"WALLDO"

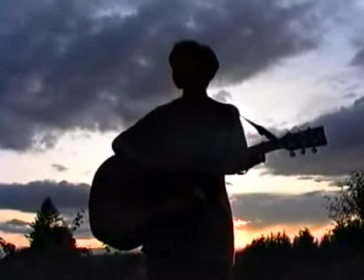[54:02]
И поэтому
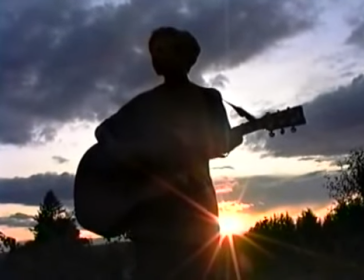[54:04]
видеооператоры-профессионалы каждый день делают съемки для телевидения, в которых солнце оказывается на переднем плане и светит прямо сквозь объект.
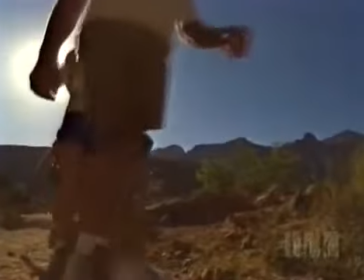[54:13]
Если вы желаете быть профессиональным видеооператорами, то вы должны добавить такие съемки к числу своих навыков.
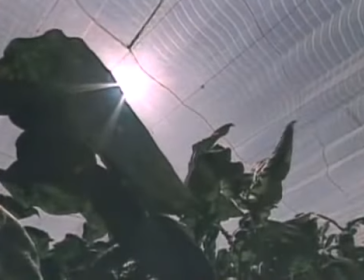[54:20]
Они не причиняют никакого вреда вашей камере, но добавят хороший штрих вашей съемке.
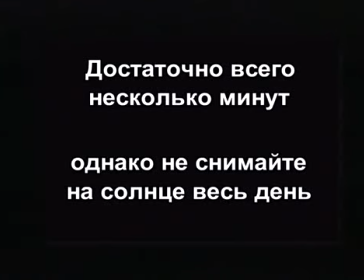[54:26]
Съемки лучше производить до 10 часов утра, либо после 3 часов дня.
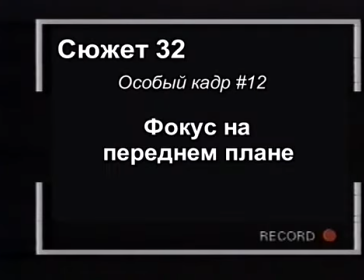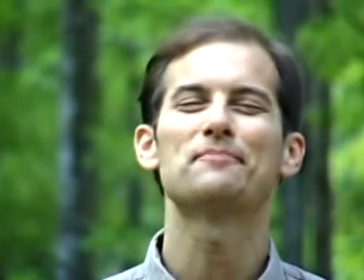[54:46]
Как вы уже заметили, задний план находится вне фокуса.
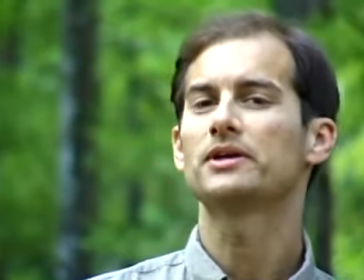[54:50]
И на то есть причина, потому что Джо, наш видеооператор, аккуратно наехал на меня, и при этом он использовал светофильтр нейтральной плотности.
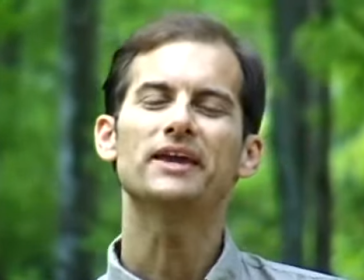[54:59]
Он просто навел фокус на меня, будучи уверен в том, что задний план останется на расстоянии.
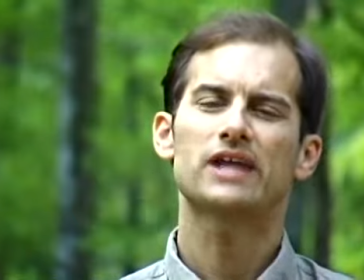[55:05]
Такие съемки хороши тем, что отделяют ваш объект от фона, делая его более живым,
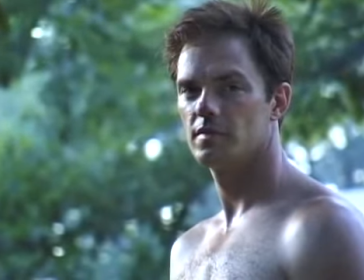[55:10]
привлекающим внимание, и при них получается хороший приглушенный фон.
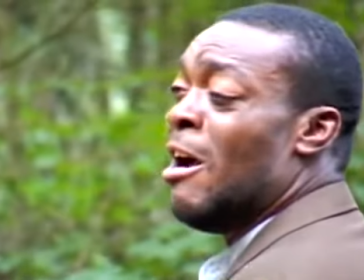[55:16]
И поэтому мне бы хотелось, чтобы вы попробовали такие съемки при следующей своей работе.
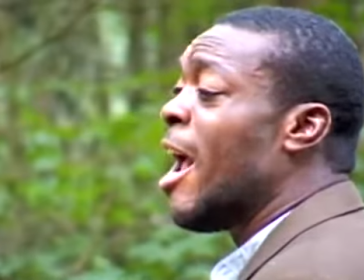[55:20]
Нужно просто приложить немного усилий и постараться снять интервью с мягким фоном.
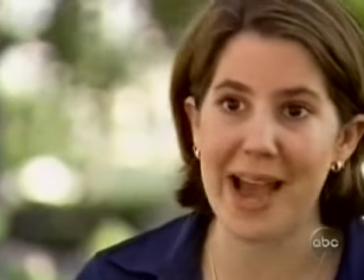[55:25]
Сделайте так, когда будете брать интервью у кого-нибудь.
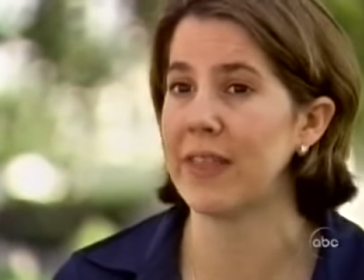[55:28]
При этом объект, то есть человека, поставьте в определенное место и убедитесь в том, что задний план находится на расстоянии.
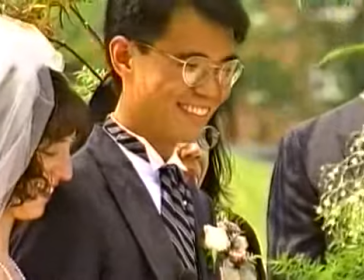[55:35]
Если вы можете использовать светофильтр нейтральной плотности, то наведите фокус на свой объект, и у вас получится хороший, приятный глазу мягкий задний план. Самыми моими любимыми съемками с переднего ракурса являются съемки объектов, располагаемых перед объективом. Такие съемки могут производиться с флоппи-дисками, с летающим диском и с пирогом. Суть таких съемок – это размещение объекта перед объективом. При этом объект не касается объектива, чтобы не повредить корпус.
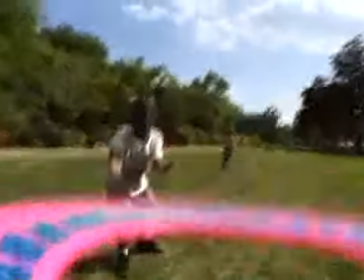[56:07]
И вот вы идете вместе с камерой, чтобы донести объект до пункта назначения. Вы можете проделать это с летающим диском, с компьютерным диском, с тарелкой еды.
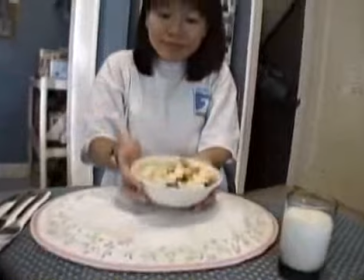[56:15]
Это так впечатляет и добавляет немного юмора вашим видеосъемкам. Такие съемки не производятся в большинстве случаев обычными видеооператорами. А вот если вы добавите подобные съемки в свой список разных съемочных трюков, то вы значительно повысите уровень съемок, которые производите.
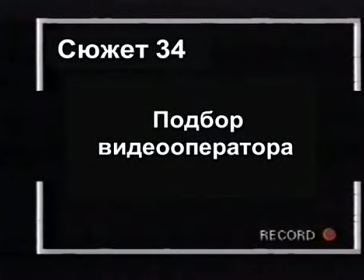Зачастую многие видеооператоры приходят в наш офис и говорят, что умеют снимать. В этом случае я делаю обычно следующее. Если мне понравился человек, то я даю ему в руки камеру, обычную маленькую камеру, и говорю: не могли бы вы пойти вон туда и снять того человека за столиком? Сделайте несколько съемок с нескольких разных ракурсов, чтобы я смог увидеть, какой вы видеооператор. Это заставляет их обычно попыхтеть. Но в любом случае они делают это. Когда я просматриваю их съемки, то замечаю многие вещи. Видеооператор-любитель, у которого нет достаточного опыта, снимает пару съемок всего при паре разных ракурсов, и у него получаются съемки среднего качества. Человек опытный, прежде чем прийти ко мне в офис, делает следующее.
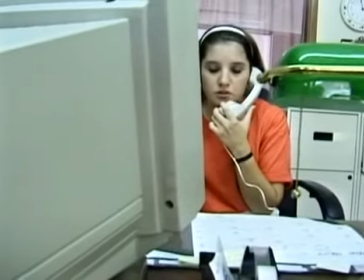[57:24]
Он снимает с широкоугольным объективом, затем снимает человека, стоя позади компьютера, придавая изображению некую глубину.
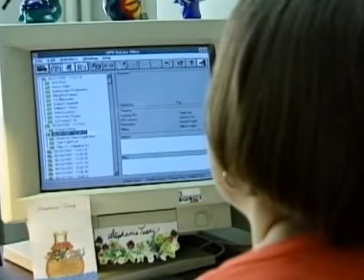[57:34]
Производит съемку из-за плеча объекта, показывая монитор компьютера.
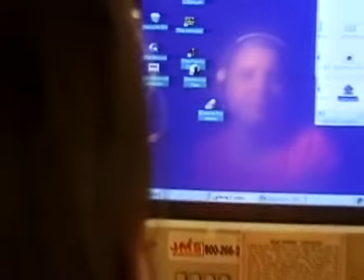[57:38]
А если у него еще больше изобретательности, то он снимает, переводя фокус между отражением этого человека в мониторе на самого человека.
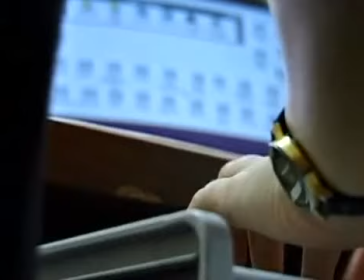[57:45]
Он также может сделать съемки с верхнего ракурса, съемки с нижнего ракурса.
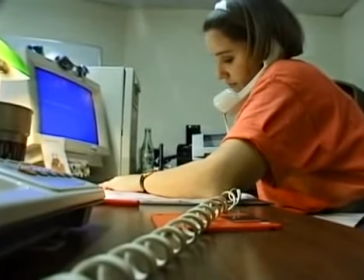[57:50]
Может положить камеру на стол, выделив бумаги на переднем плане, чтобы получить съемки с нижнего ракурса прямо со стола.